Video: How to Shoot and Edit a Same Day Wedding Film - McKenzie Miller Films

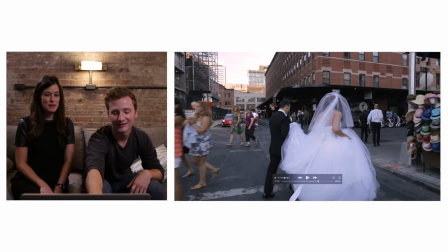[16:35]
And then it was amazing.
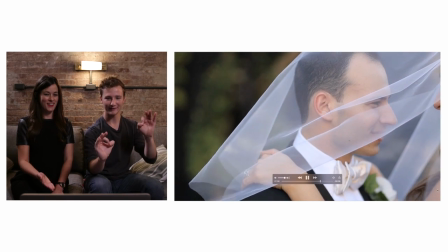[16:40]
So like Mackenzie's shallow 85, I love you. Boom. So good.
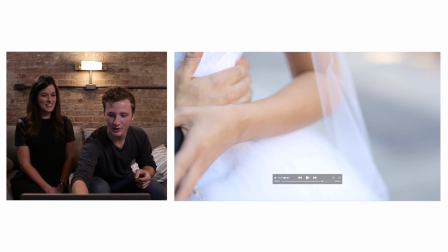[16:45]
And to utilize the precious time you have. So there's nothing, it doesn't say New York wedding film until you have couples blocking traffic.
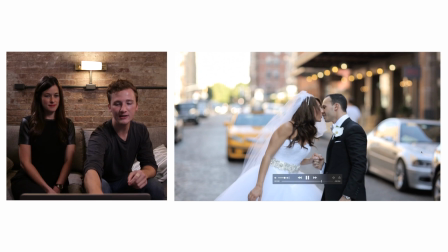[16:54]
With the cab, like, meh. Because it looks like, it's like, aw, New York love. But like, the cab driver, you can't tell, is like, fuck these people. He's actually cussing at us out the window, probably.
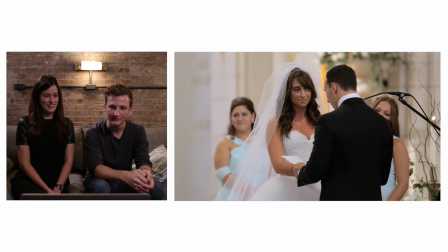[17:09] Those little moments. And year after year, I promise to gaze into your still beautiful eyes and relive these precious moments.
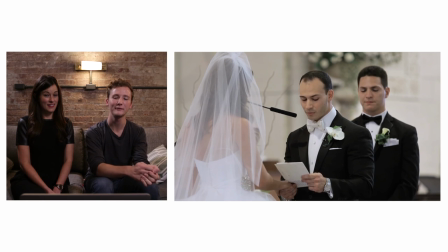[17:18] And so always remember what I felt on this day.
Oh, they're in love. The best man is tearing up in the background. And then I also like when they're actually holding hands, like, because it's super impersonal when they're just not even touching for the vows.
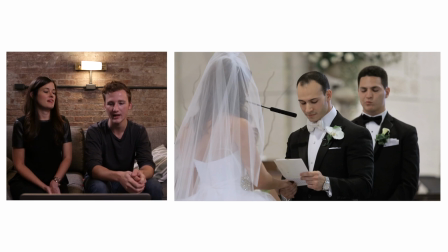[17:32]
And, like, a lot of people do that. I think people just get really nervous. Yeah, they forget. And don't know what to do with their hands. Yeah. Like me right now. What am I supposed to do with my hands? Rick and Bobby, what am I supposed to do with my hands?
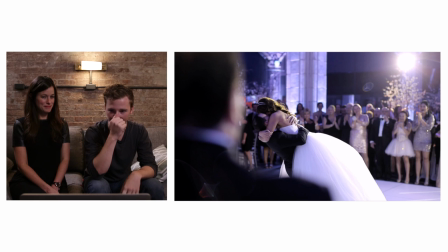[17:47]
Okay, so let's talk about this magical lens flare on the bottom and the right. Solo shot this, but... right? I think I shot that. No, this looks like a Mackenzie shot. Yeah, because this is her dad. Is this the dad? Yeah. Inception, mind blown. Dad, couple, lens flares, happy people in the background, great lighting.
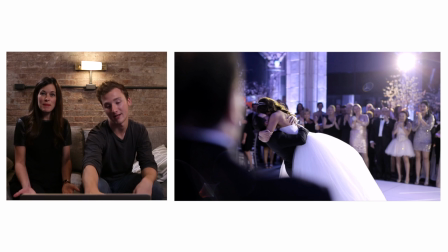[18:07]
Lifting her in the air. Doesn't get any better than that, people! Mackenzie shot it.
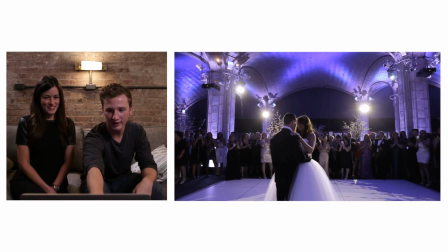[18:14]
And then a patented Craig Glidecam shot.
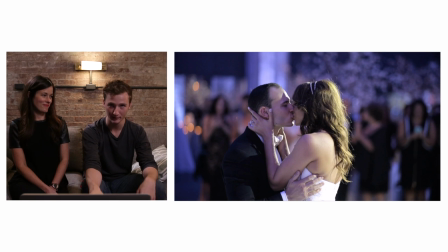[18:20]
I'm always the guy having to do the glide cam, and you know all the people at the reception are like glancing at me Being like what is that idiot doing? I don't care Like water on a rock like boom. I know I look like an idiot. We're good I like it. I like it when you just cut the audio from the clips, and then you let the song play out It's like a good transition to the end so that works cool. You did that cool that's it and that's it we did it so it was a lot of driving around i had food poisoning it was like the most pain i've ever been in for bride prep because the photographers actually or groom prep um drove me to bayridge that that 40 minute uh car ride and i thought i was gonna throw up in their car i had to open the window and i literally was like head out the window just in case the music was like pumping right were they they were electronic yeah it was like a Russian like club like no joke the whole way no one said a word it was like a club it was amazing but that was a great experience but I just thought this was a really cool same day at it thank you and it was fun because you know we had the three person team and just they did a good job yeah it was fun I could not have done it without two other people as we mentioned before with With the timing getting moved up, I couldn't be there for the toast. I don't think I was there for the parent dances. I would kind of pop my head out and see, okay, what are they doing? Oh yeah, that looks good. Okay. And then go back in and continue editing. So we got it done. Do you want to do another same day edits? Yeah, I do. You do have more booked? Yeah. They're really fun. Of course, the stress is a lot higher, but I ended up booking two of their friends' weddings within the two or three weeks after. Always been. So, you know, free advertising, especially for a 300-person wedding. I mean, there's a lot of people. I want to shoot at that location again, but what would you do differently with the same day edit? Like, how are you going to get better or just improve or speed or quality or whatever? Like, any ideas? Yeah, I mean, definitely speed. There were a few times when I felt so stressed because I didn't know.